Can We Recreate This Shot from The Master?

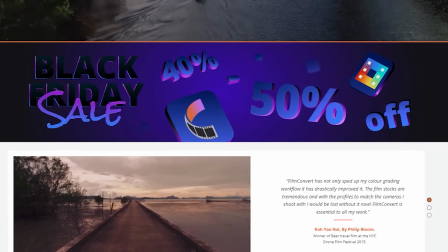4:07 Film Convert's also having a Black Friday sale right now with up to 50% all of their products, so if you did want to get your hands on Nitrate or any of their other goodies,
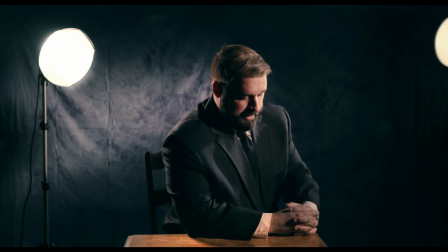4:14 now is the time. But after a few more tweaks to the image, we had our final look, and honestly, this one was the toughest we've done yet, which is very surprising.
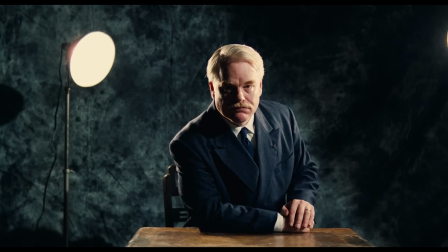4:23 There's something about the simplicity that made it much more difficult to really match perfectly, but I do think we got the feel in there pretty well.
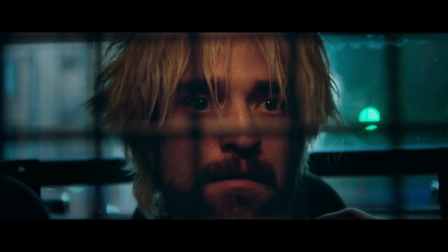4:31 But let's move on to our next shot, and that is this moment from Good Time. And here's what we ended up with which if we zoomed out, it looked like this.
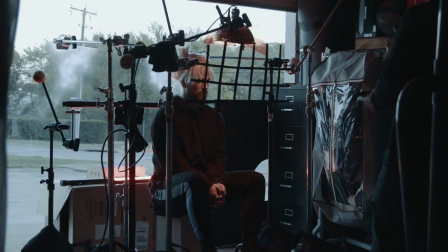4:38 We decided to shoot this one in our garage,
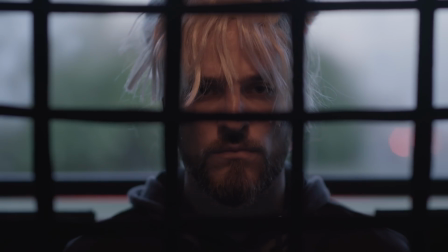4:40 that way we could open the door to see outside and use that as our back window while still having our actor inside the garage in shadow without being in an actual car.
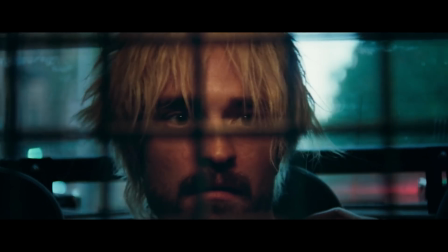4:49 The first thing we wanted to get up here were the bars that you see in the car.
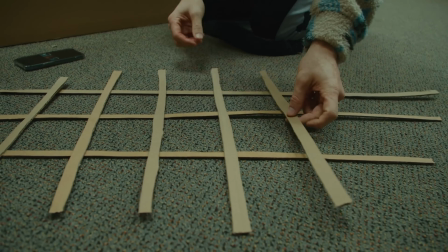4:52 For that, we grabbed some cardboard and cut out a few strips that we could then glue together in a similar pattern as what you see in the cop car.
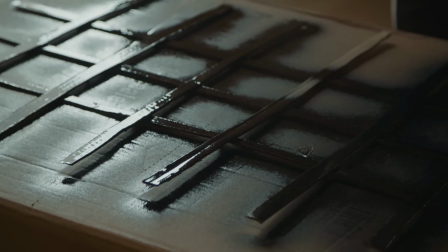4:59 Then we just painted it black and secured it on some C-stands.
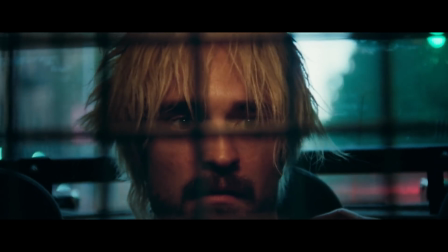5:03 In the actual shot, we can see here that he has a very warm top light there, so we grabbed our can light from the other shot,
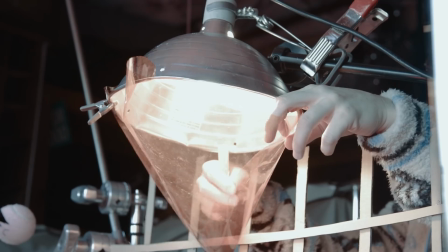5:08 tossed it on a $20 dimmer, and added a gel to warm the light up a little more.
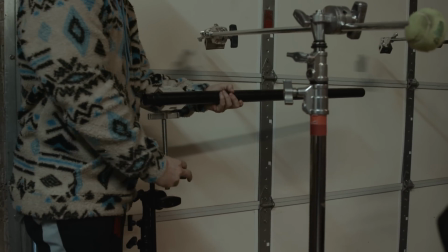5:13 We also found this black metal bar lying around the office that we propped up behind him, and for the seats,
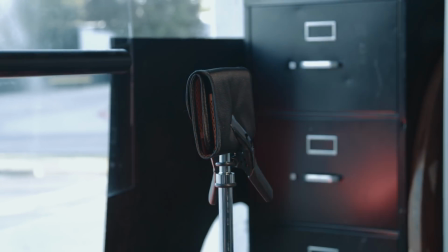5:18 we used these Velcro dividers that we tossed on stands to work in and match the placement as closely as we could from the original shot.
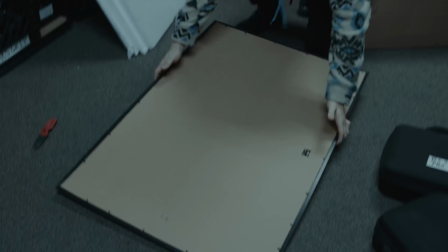5:25 For the back window, we used the same clear plastic poster frames that we did from that old shot.
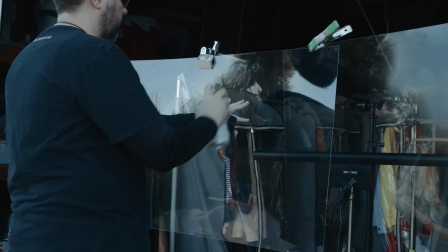5:30 We placed that in the back, but we weren't getting much texture out of it, so I used some of our haze spray to fog out the edges just a touch so we could feel that a little bit more.
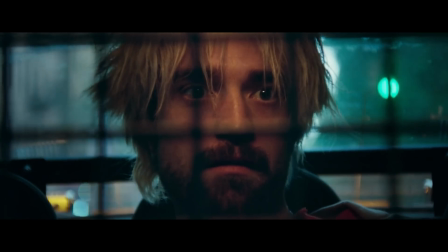5:39 Now, if we watch the original shot in motion, you are feeling these strobing cop lights, so we grabbed some of our tube lights,
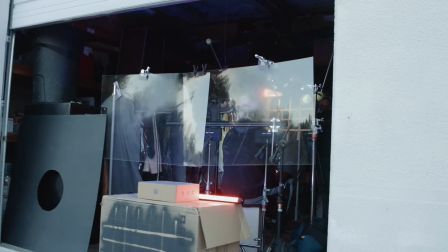5:45 set those to the cop light effect, and positioned them so they would hit the bottom of that black bar in the back.
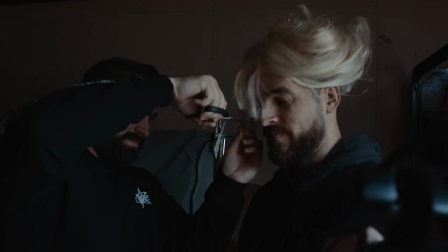5:50 Finally, we grabbed this long blonde wig that we cut up to match the vibe of Pattinson's hair from the original.
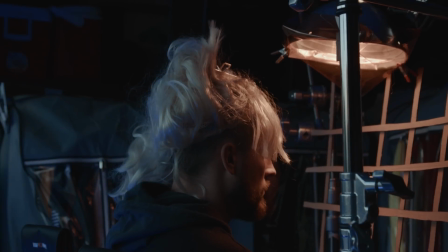5:55 Again, not in camera, it looks shockingly ridiculous, but in camera, it's doing what we needed, albeit still a little bit ridiculous.
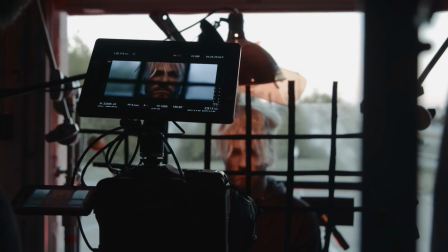6:04 But the last thing to do was wait for the sun to get low enough so the background wasn't too bright and was giving us a nice blue to match the original shot, and we were done.
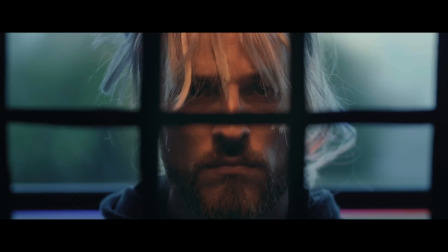6:12 And just like before, I'm jumping into post, and again, I'm going to match my color first, then I'm going to jump into film convert.
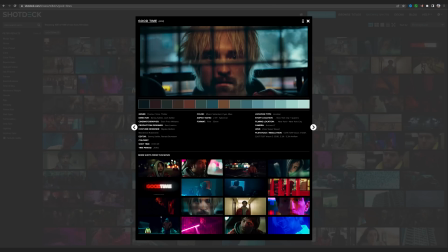6:18 If we look at the info from the shot on shot deck, this is shot on film again,
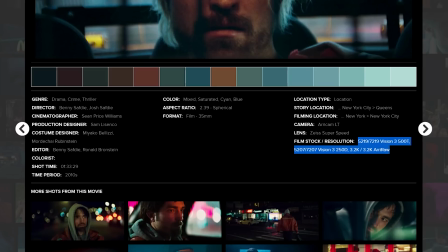6:23 and this one was 5219 and 5207, which we do have 5207 here in nitrate, so I'll toss that on,
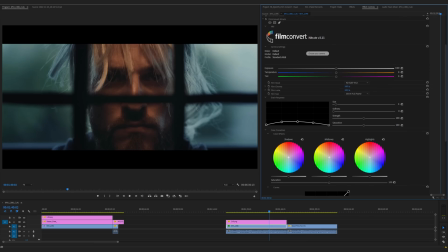6:29 and it's getting us closer already, but we'll do a little more. And if we look at the original shot, it's pretty heavy on the grain,
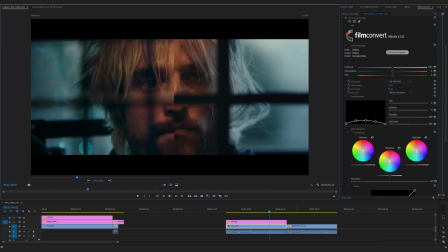6:35 so we can go into comparison view here and keep toying around with our grain settings until we land on something that's feeling really close. And I just love grain. I love how organic it feels. I love how it does a great job bringing the image together, especially on a visual effects shot, but it also helps you move away from some more uglier digital looks.
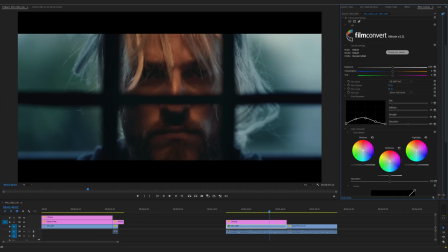6:55 Like the softness function, for instance, just adding the slightest bit of blur does a great deal for me. Granted, I'm someone who loves to dirty up the image a lot, but still, you have to admit that grain is kind of beautiful.
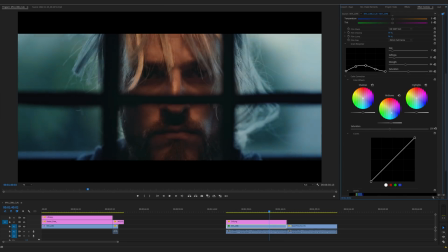7:07 But now that we're happy with the grain, like before, we're going to continue to tweak our color until we land on something that's feeling really good, and we have this.
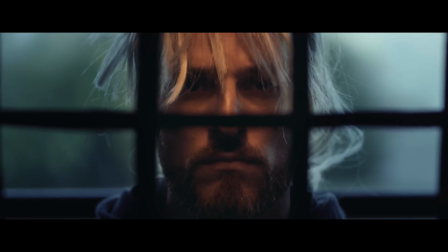7:14 Now for me, neither of these shots are matching perfectly, but we were really focusing on trying to get the feel of the shots and doing it as DIY as we could.
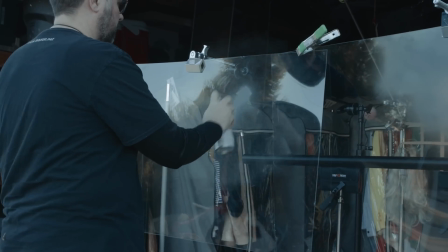7:22 It's always shocking to see the types of things that you can get away with when you use the right tricks, like the cardboard pieces for bars. Another interesting lesson or reminder out of this one for me was how little you need to make something read on camera.
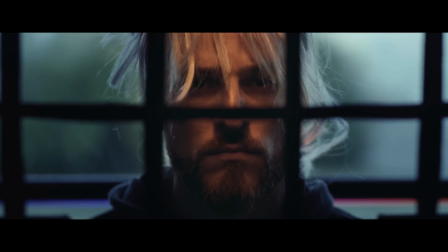7:35 These flashing lights in the back are really only hitting the very bottom of this bar and only slightly, but for me, it completely reads as we need it.
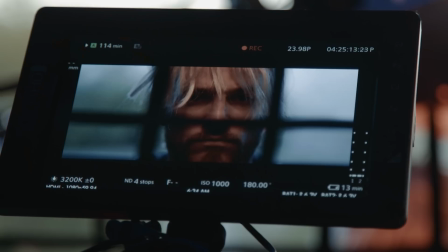7:43 So as always, give this stuff a shot for yourself. It's a ton of fun to do, and it's really useful to toy around with ideas and strengthen others that maybe you already had. Links to everything in the notes below, including Film Convert's Black Friday sale. They were a partner on today's episode, but we have been saying for years how Film Convert touches pretty much every image we make, so definitely grab that while it's 50% off. And until next time, don't forget to write, shoot, edit, repeat.